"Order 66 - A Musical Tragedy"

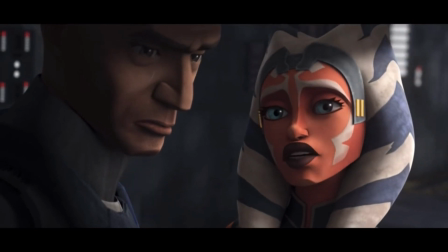489s
This meant that the music couldn't be large and powerful as the characters weren't killed in epic fashion
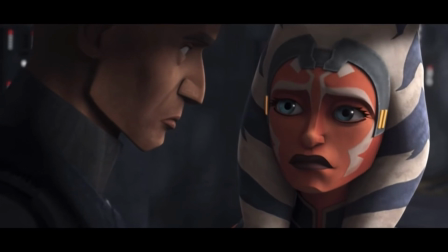493s
and instead Rex and Ahsoka ultimately survived but in doing so lost a lot of their brothers.
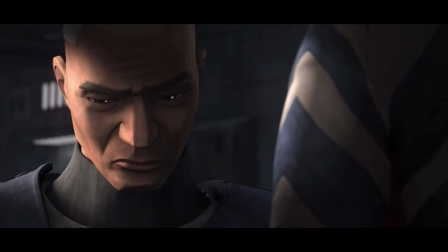499s
To match this Kaina created Burying the Dead which is an emotional conclusion to the entire of the Clone Wars in my opinion.
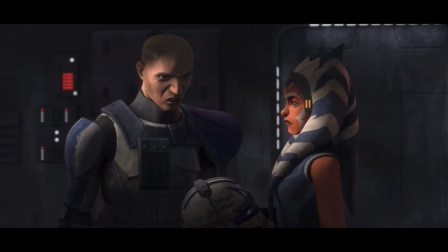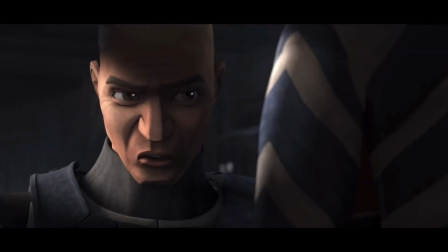511s
So what makes Burying the Dead so good if it isn't an epic conclusion like in Revenge of the Sith.
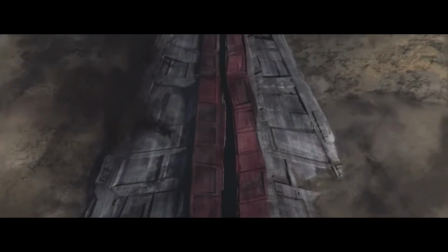517s
Well, Kainer created a more emotional piece by using synths and light strings to create a void of sound.
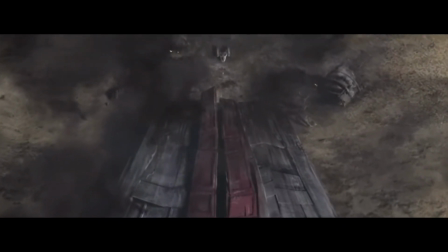522s
What I mean by this is that the theme has no defined timing or rhythm as the synth and strings seem to go on forever without really any pattern or movement.
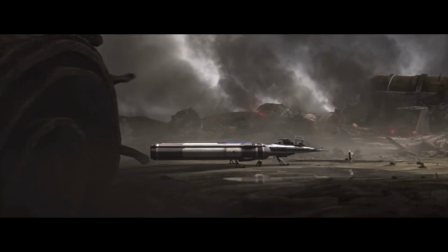531s
This instantly creates a feeling of emptiness within us as humans without rhythm and a path to follow in our music become offset and
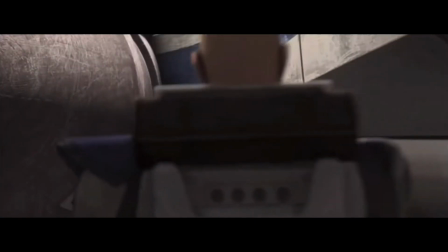537s
in this case the music is so calm and peaceful in how it neither begins nor ends that we get this very empty and lonely feeling from it.
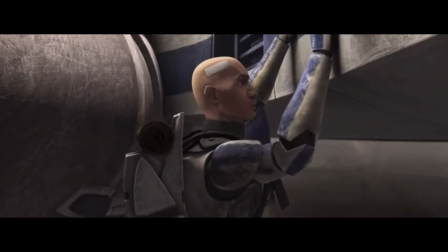544s
This is masterfully done to link the fact that Ahsoka and Rex have just lost so many people and that Order 66
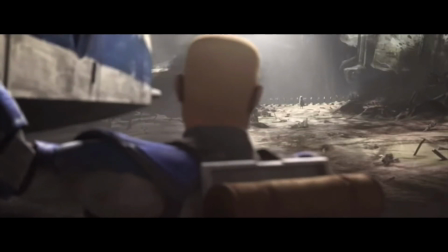550s
is such a change in their world that has left them alone and as an audience the music includes us in that feeling.
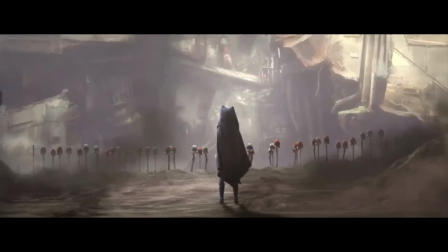556s
Then from out of the abyss of synths and strings comes light and reverberated piano.
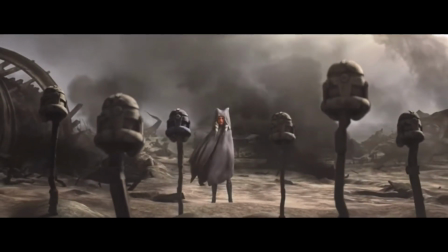560s
Unlike with Williams there are no horns here showing the great rise or fall of a military and instead Kainé uses the simple and peaceful
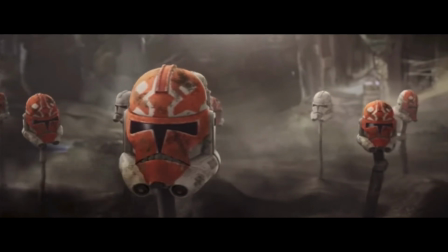567s
nature of the piano to create the feeling of truly being alone as the notes seem to appear and disappear from the void without really having a massive impact on
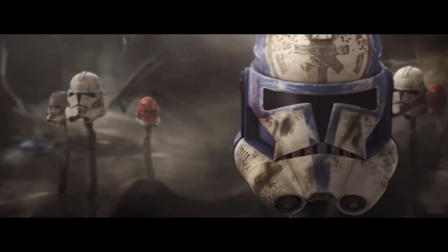574s
the background. Instead the simple melody of using single notes one at a time creates the feeling for us as an audience that what we are seeing was small and
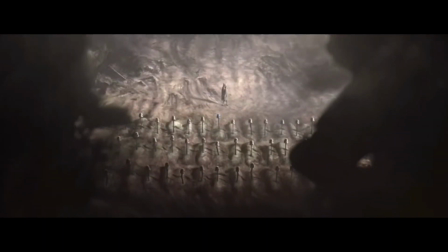582s
almost meaningless to the greater galaxy and this wasn't the turning point for the world that we were watching but instead a small more personal tragedy to
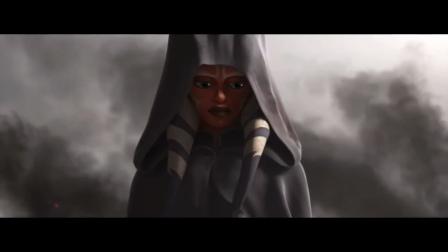588s
us and the characters we loved. There isn't really much else to unpack with this piece of music as its simplistic connection to what is going on on screen is what makes it perfect.
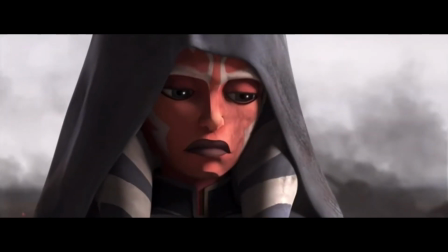597s
However I think it also adds another more homely and personal emotional impact on us as the audience and further adds to the greatness of the Order 66 sequence.
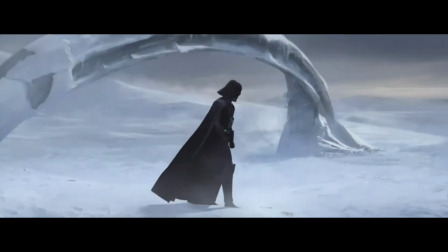613s
So in conclusion to all of this, my point is that Order 66 is the best sequence in Star Wars across many mediums,
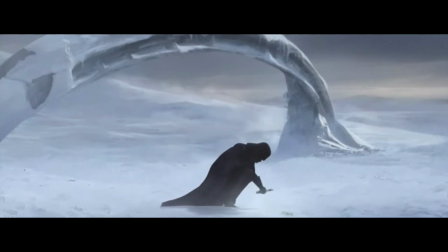619s
but it owes an awful lot to the composers as the music is a big part of its success.
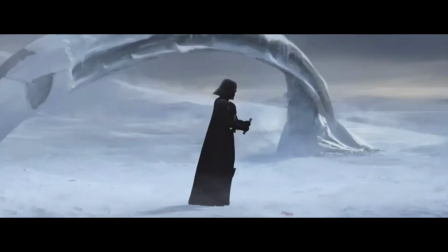623s
I know that Star Wars has always been famous for their music, but I think Order 66 is the cream of the crop for scoring and it shouldn't be forgotten how important it is,
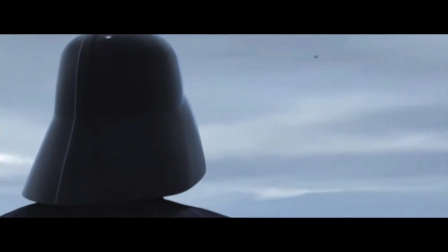631s
especially when we're talking about the impact we feel when we see characters in their masses be killed that we honestly
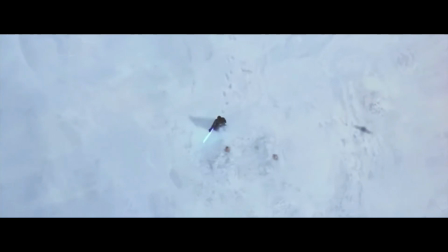636s
don't care about as the music in this sequence suddenly makes them all mean a lot more to us and the grand and sometimes the smaller tragedy of this order really sink in thanks to the music.
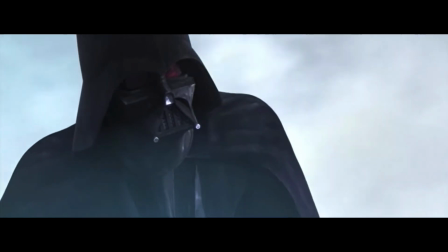645s
Thanks for listening and let me know what you think about the music of Order 66 below. Goodbye.